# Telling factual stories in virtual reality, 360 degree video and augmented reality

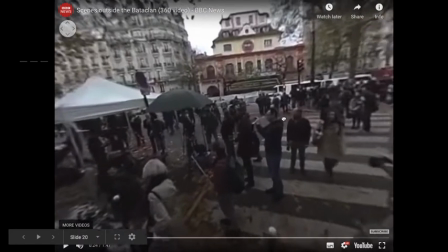[20:37]
presence that you have in this story, because you're not at the level you would normally be, so there's less of a sense of you occupying a body.
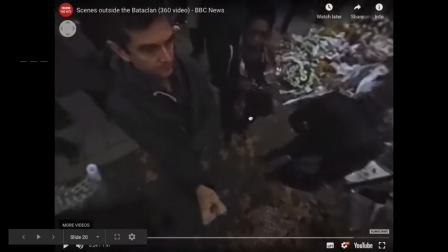[20:42]
And of course we can see the person holding the stick with the 360-degree camera on it,
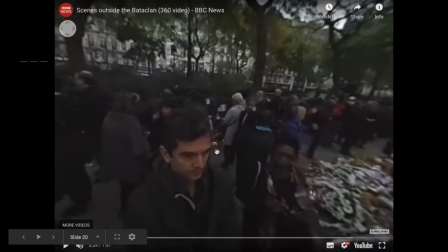[20:50]
and he's narrating this video as well, so we've got the editorial decision to have narration. The tone of that narration very much suits the
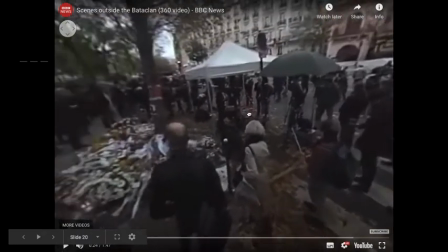[21:00]
kind of genre of a report on a tragic event. It's a very somber narration, but it's delivered after the fact.
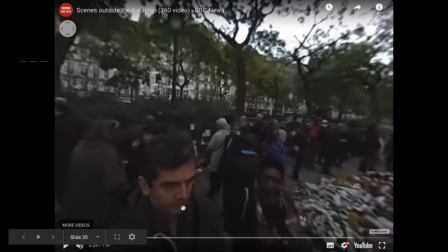[21:09]
We can see his lips aren't moving, so it's been recorded afterwards, which again
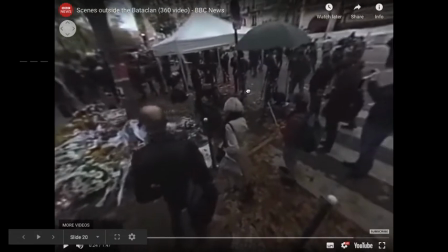[21:13]
takes us out of that space of this particular virtual reality.
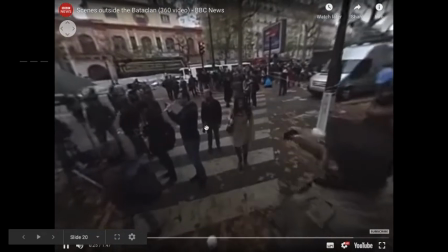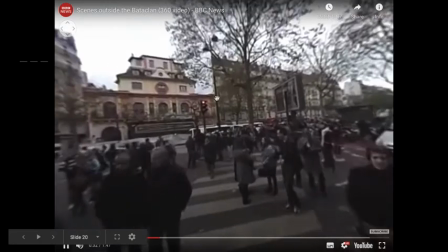[21:26] You know, the city's moving in the background, and the story following on from Friday's attacks is also moving very, very quickly.
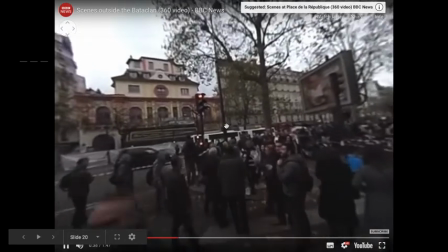[21:34] But here, things feel somehow frozen.
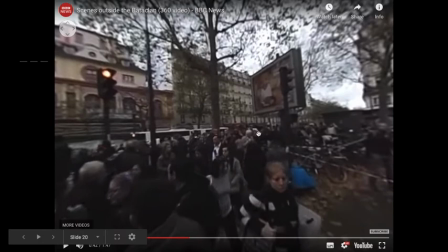[21:40]
We've also got the decision to move the camera, so you're being moved by the narrator. You have no agency in that. So again, that affects the experience you have, the immersive experience, and your control over that environment.
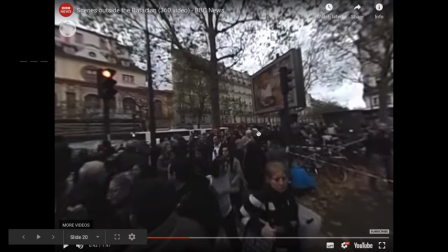[21:57]
The narration tells you about his feeling of what the scene feels like. So this is, again, you're being told what the scene feels like, rather than necessarily being allowed to form those sensations yourself.
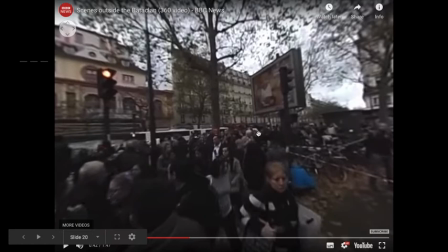[22:14]
So in this sense, this is actually quite a traditional, really not very different to a journalistic two-way, where someone might go to a reporter and ask them what's it like, what's the feeling like on the ground,
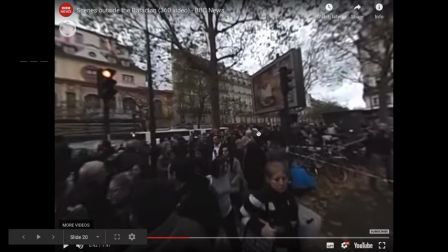[22:30]
and he might say exactly the same thing, but we would just have a 2D shot rather than a 360-degree shot. This is what's called remediation, which I'll come on to later. And here we are.
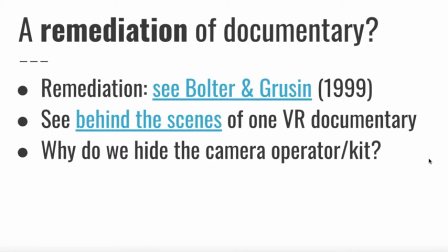[22:46]
Remediation is essentially the process of taking one type of media and to some extent transferring the rules of that medium, the conventions of that medium, the techniques of that medium into another one.
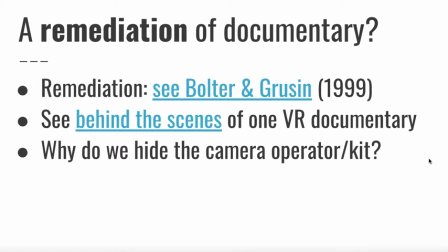[23:05]
So what we saw in that last video is taking the report form, the type of report that would normally be done on TV for an event like this, and transferring that into the 360-degree medium.
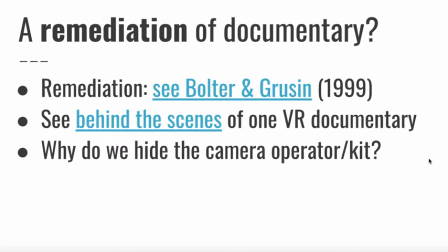[23:20]
So a new medium, but the same techniques. You might call this shovelware, but it's a little bit more sophisticated than that as a concept. Bolter and Grusin popularised this term remediation, or coined this term, and their book from 1999 is worth reading, of the same name.
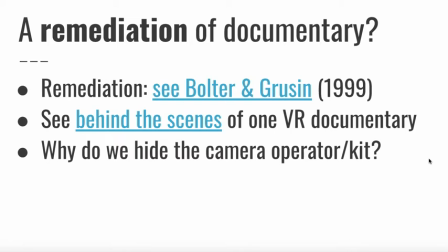[23:35]
It's called Remediation. Talks about a whole history of remediation in media, from, for example, Renaissance art, and how art and rules of composition have found their way into new media like photography, which has then moved into film and cinema and so on.
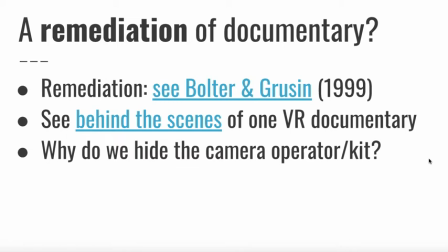[23:52]
And as those forms develop, they develop their own languages in addition to the conventions that they inherit or borrow from older forms. And we've seen a lot of that in virtual reality.
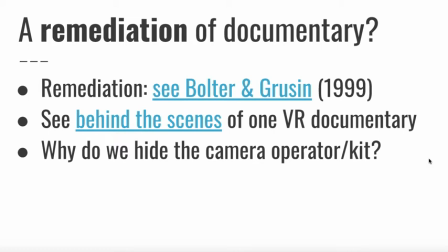[24:06]
So a lot of the examples that I've shown you already include things like cuts, include narration, which are essentially taken from documentary. They're very similar to documentary in form, but again, we've got this different type of shot, the 360-degree shot.
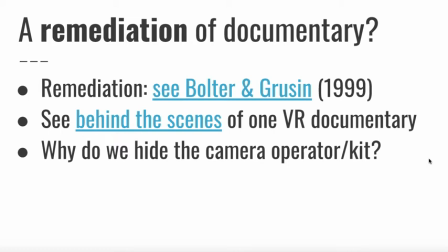[24:23]
Why, for example, do we hide the camera operator? In that last example we didn't, but in a lot of VR documentaries we don't see the camera operator. There's an attempt to mask the production of the documentary itself, which again comes from documentary.
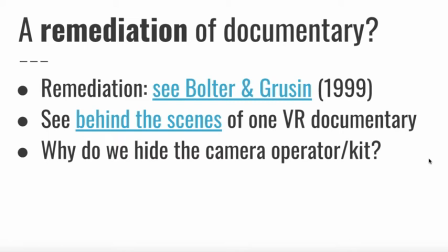[24:42]
We wouldn't normally show the people involved.